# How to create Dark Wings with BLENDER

Hello everyone! Two weeks ago we released Dark Angel, our first short film on this channel. Some of you might think that the wings in this scene are downloaded drag and drop footage, but they are actually made with the open source 3D software Blender. Since I'm not an experienced 3D artist, I needed a good tutorial for this one. The one I found is from this dude Ross. I put a link to his channel down in the description. So if you want to check out an even longer and more detailed video than this one, feel free to visit his channel. and now let's jump in.
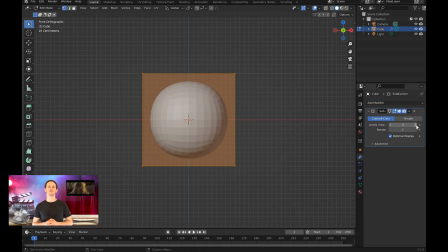33s
The first step in creating the wings was to find the basic shape for them.
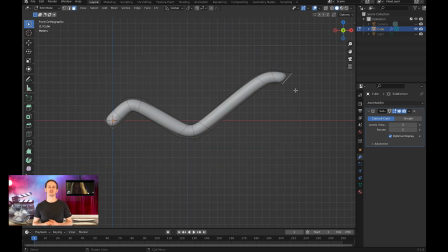37s
So I took the default cube and extruded and deformed it in a way that I got this nice warm kind of thing.
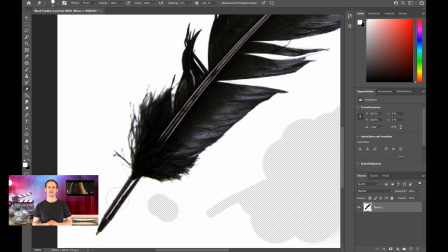46s
I searched then for pictures of black feathers and found some that I liked. Since they had no transparent background I had to make it transparent myself.
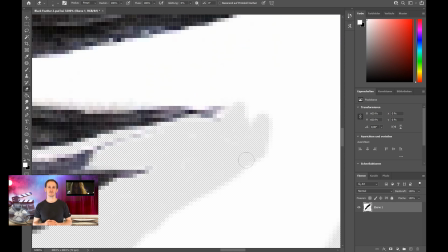54s
I forward the step now so you don't see the boring hour I spend with all the feathers because I really went into detail.
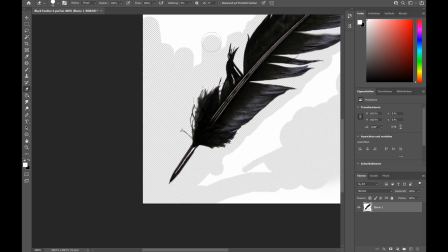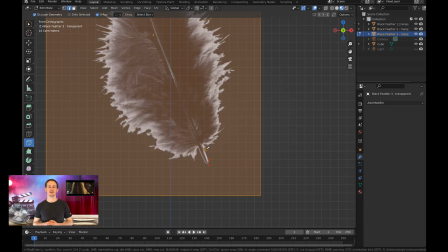68s
I imported them to Blender as images as planes and used the knife tool to cut around them.
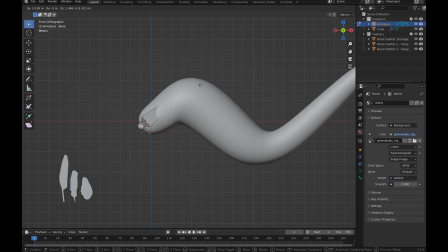78s
Then I added an armature to create a basic bone structure and applied it with automatic weights.
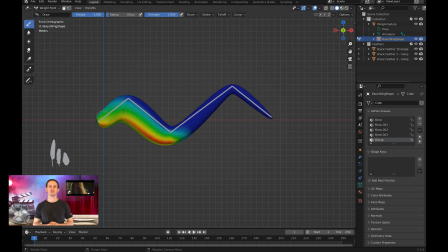87s
On my wing I created a new vertex group and used the weight painting to apply only the bottom half of the vertices to it. Of course you don't need to stick 100% to it, you can put the feathers anywhere you like, but that's the way I have done it.
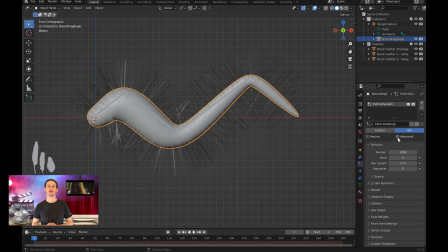100s
After that I applied a hair particle system to the wing. Because I actually wanted feathers and not hair, I set it to render as object and chose the first feather. Then it was just a matter of tweaking and rotating them to find the right direction. So I did this over and over and over again.
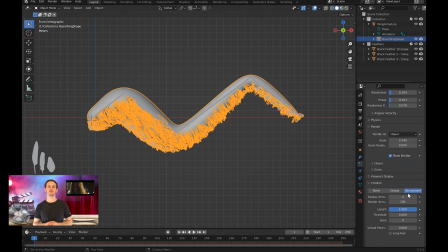122s
After applying it to only the vertex group I set before, it looked kind of like I wanted it.
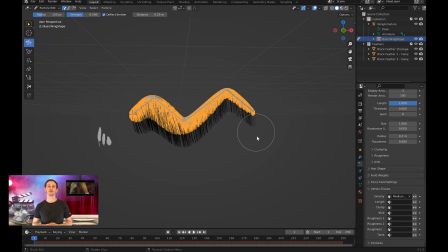129s
For the next feathers, the longer ones, I brushed the particles in the particle edit mode to make them look nice and clean.
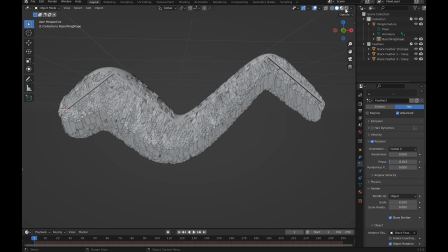137s
A quick test render and I finally saw the result, which was not satisfying.
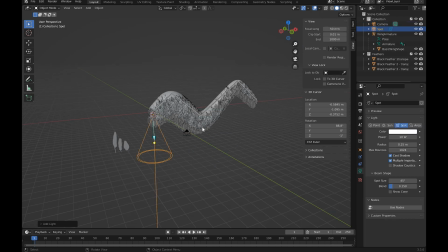142s
So I had to get over the tweaking process again in order to find the right setup to make me happy.
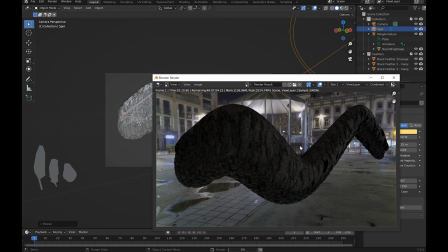148s
Once I got this, I just had to duplicate the wing to have two of them and then I got stuck with this.
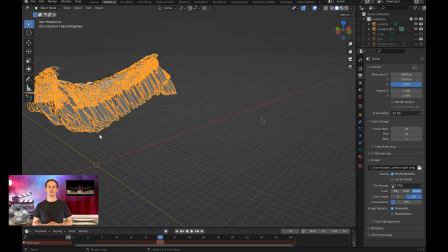155s
For some reason, whenever I move, the wing is deforming in a weird way, which was okay for me because I could cheat around it by mirroring the final render. But I still haven't fixed that issue and I have honestly no idea how to do it. So if you guys have an idea how to fix that problem, please leave a comment below because I would be happy to use that model more for future projects.
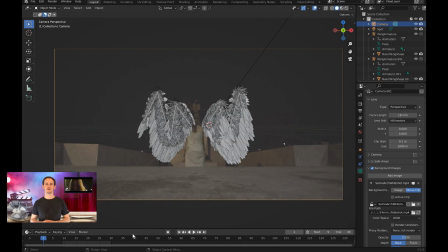178s
Just having the wings is not good enough, so I thought about how I could blend it more into the seam.
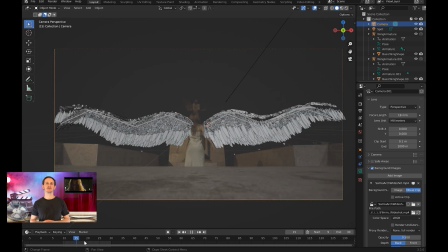183s
I realized that I had to rip Samia's dress in order to let the wings burst out.
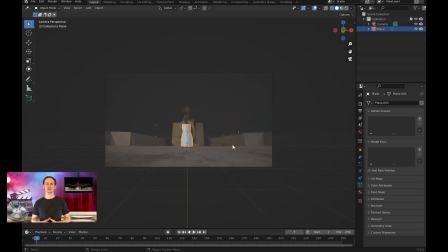188s
So I created a plane with the basic shape of her dress and used a knife tool to cut it where the wings would come through.
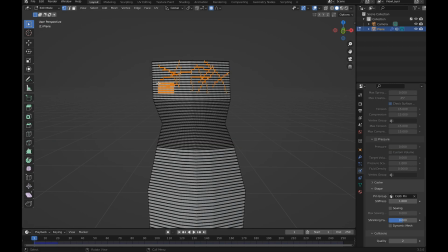198s
After I found the right simulation for the fabric, I added a wind effect to give the fabric a bit of velocity in the beginning.
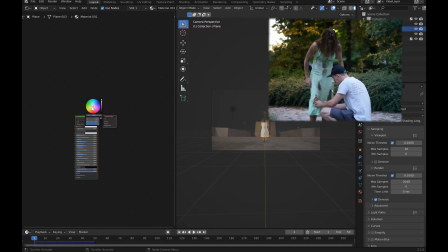209s
Then I applied a new material and matched it to the color of a dress.
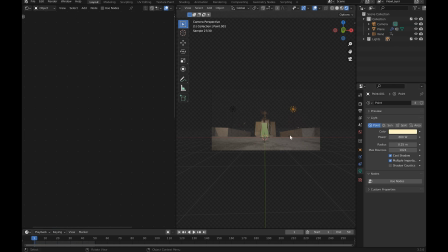215s
To render it out, the scene needed some lights and the roughness value had to be adjusted as well. After all that, I just had to make the final composition, so here are the layers for you to see.
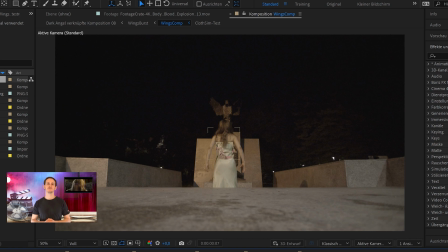227s
The first layer was the dress simulation itself, then two layers of a fractal noise, colored in red and dark red, to give it some blood on top.
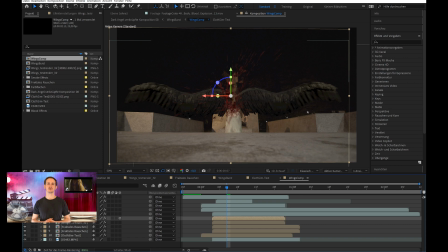236s
Next were the wings, followed by some blood effects, and yes, the blood is drag and drop by downloading from productioncrave.com, which I can highly recommend.